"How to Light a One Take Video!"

How to light a one-take video. Hello everybody, my name is Marco Bagnoli and today we talk about how to plan and light a one-take video. One-takes are one of the most difficult things a cinematographer can do because there's a lot of planning, organizing, the actors have to do everything right, the cameraman has to do everything right. But there are tricks where you can work around that everything's not that difficult.
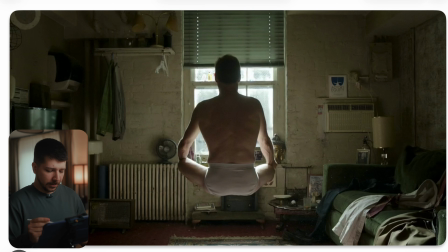So the example that I'm giving you today is clearly, what should it else be, Birdman. Birdman is one of the most famous one-take movies of all time. There are several different techniques what they did to make everything a bit more easy. First things first, why is it difficult at all?
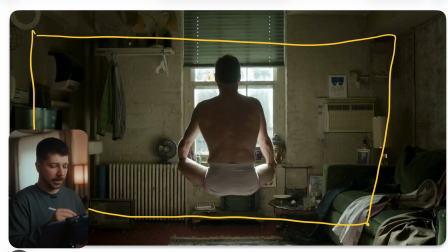You have most of the time your cameraman on Steadicam because it's easier to make everything float than doing something like handheld or something, because you want to the illusion that the camera is not here. The camera has its own actor, its own dignity, that you don't have to should think about it in the movie,
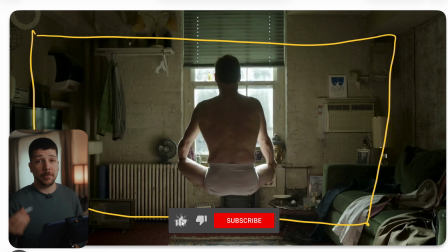because when the audience starts to think, okay, now the camera is moving and something's happening because of this, you lost the illusion. You don't want to lose the illusion of a one-take movie.
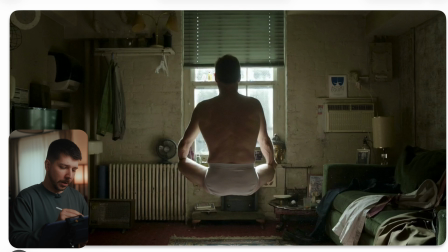So then you work with checkpoints. What I mean with that, you plan shot by shot. You do your shot list with your end key and your start keyframe. So like you're doing animation in After Effects or something like this.
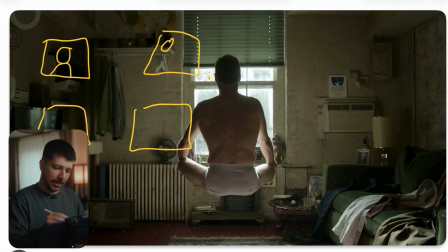You want this close up with this emotion and it should end with two people standing near to each other, talking, and then the next scene should be only the guy walking, and so on, so on. So you start with these key scenarios and then you work with checkpoints.
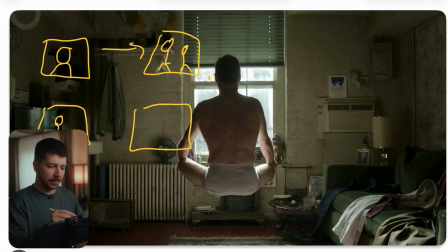These shots are the finals, and then in between you have checkpoints that have to create a path for your camera movement actor that something can change. And these checkpoints are something like this window. I will talk about lighting checkpoints, maybe it's easier for you to understand.
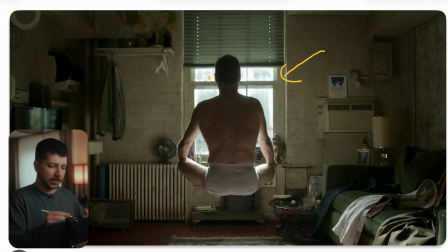And you build the whole sceneries around light sources. You have to put a lot of practicals in your one-take movie because there is not much space to light. Because the camera is moving, you don't probably have the money to VFX every light in the scenery out.
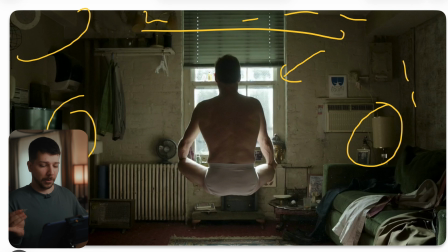There will be shots where this is possible, but you should not plan with it. So try to put a lot of practicals into the sceneries, because these are the lighting checkpoints where our actor can sometimes stand still,
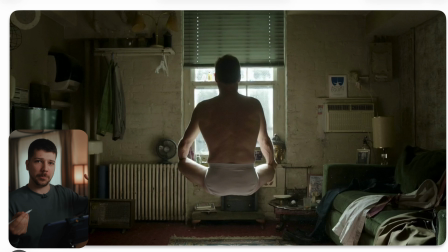talk to a person and getting just the key from this practical. So work around these practicals. This could be a street lamp, this could be just like here, a room lamp, this can be close to a window, this could be close to a bar.
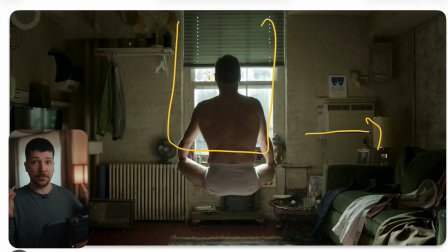You have to find the spots and for clear you have the area and space also to do it. Also, when you're writing the script, you should normally find the locations first and then work on your script, because when you just work on a script and everything should exactly be like this, the world isn't exactly like this,
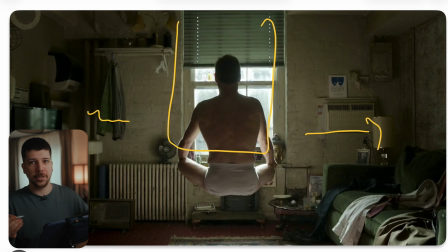and it's pretty difficult to build a world like this. So try to have a vague concept of your story and then try to match it to your sceneries you will find.
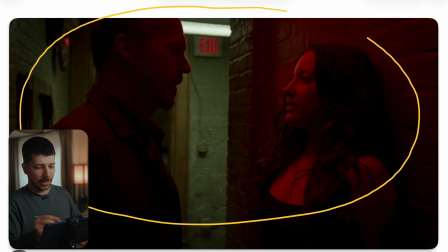What they also did very often here is they don't light for lighting, they light for emotion. What I mean with that is this scenery should feel tense. This is the reason they search for a location where it's a natural way that there's a red light.
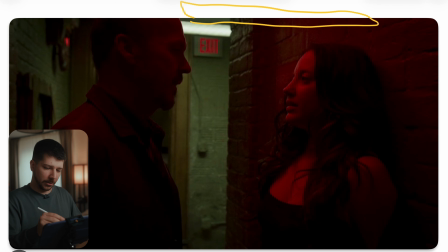Always search for these light motivations, because here you have clearly this exit sign, so the audience knows, okay, here is possible to have a red light. So they can just put an Astera or practical in here and the audience wouldn't be distracted from the red light,
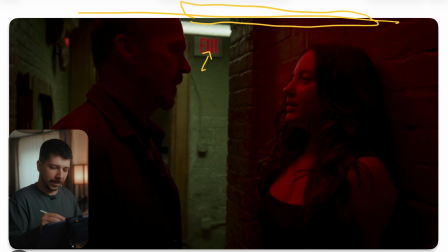because they now know, okay, there I see red lights, so this is possible that the whole scene is on a red light and it's not just a stylistic decision from the director so that it looks more spooky.
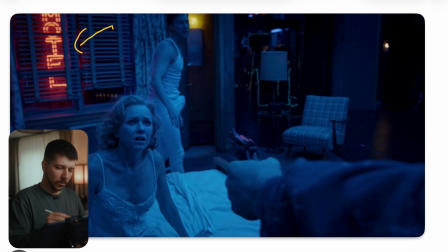Also, here's a nice example from work around your practicals, your rooms. Here in this scenery, it's clearly just for emotion that we have this blue light across the scene, but there you also use these techniques to get a better feel of we're switching the room.
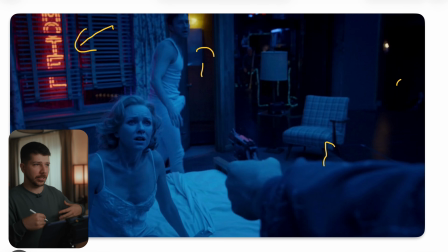We have now this scenery and that is just doesn't feel as redundant or boring. We have a completely style change that is used as something, as a cut. It doesn't feel like a cut, but this is how you can hide a cut that is not there.
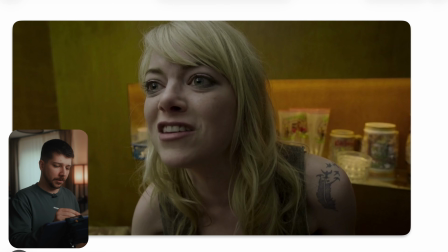Clearly also you have scenes like this where you have just people with light in their hands that can come closer.
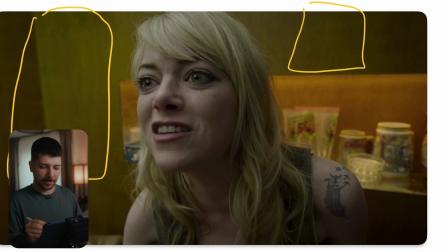You work with something like an f22x from Aperture, which is a small carpet light. There are now bigger ones from Godox, where still so light that someone with it can walk to the actor when the camera is coming closer. so that you can give still sometimes people a nice key light,
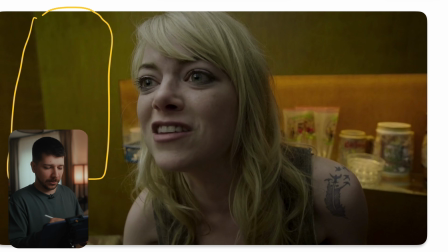because you don't want the whole movie not to look lit. You still want to have your contrast and everything, but it's also with the price. You need more crew, your timing needs to be better, and this is a great solution.
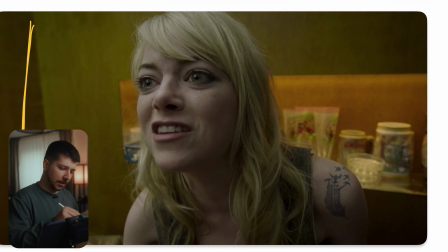So also a nice way to do it is nowadays, there are Astera softboxes that are like a balloon. So you put your Astera in there, blow it up, and you get a big light,
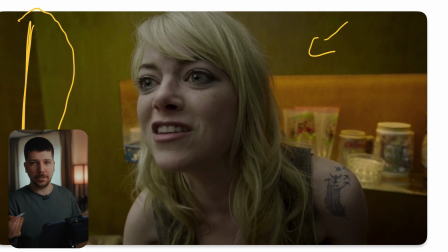soft source that are in scenarios like this where it's already pretty dark, still very effective and give us a nice key light. It's also possible that someone with a floppy is coming into the frame and giving a little bit of neck to give us this nice roll off on the side. I hope you enjoyed the video, and we see you next time.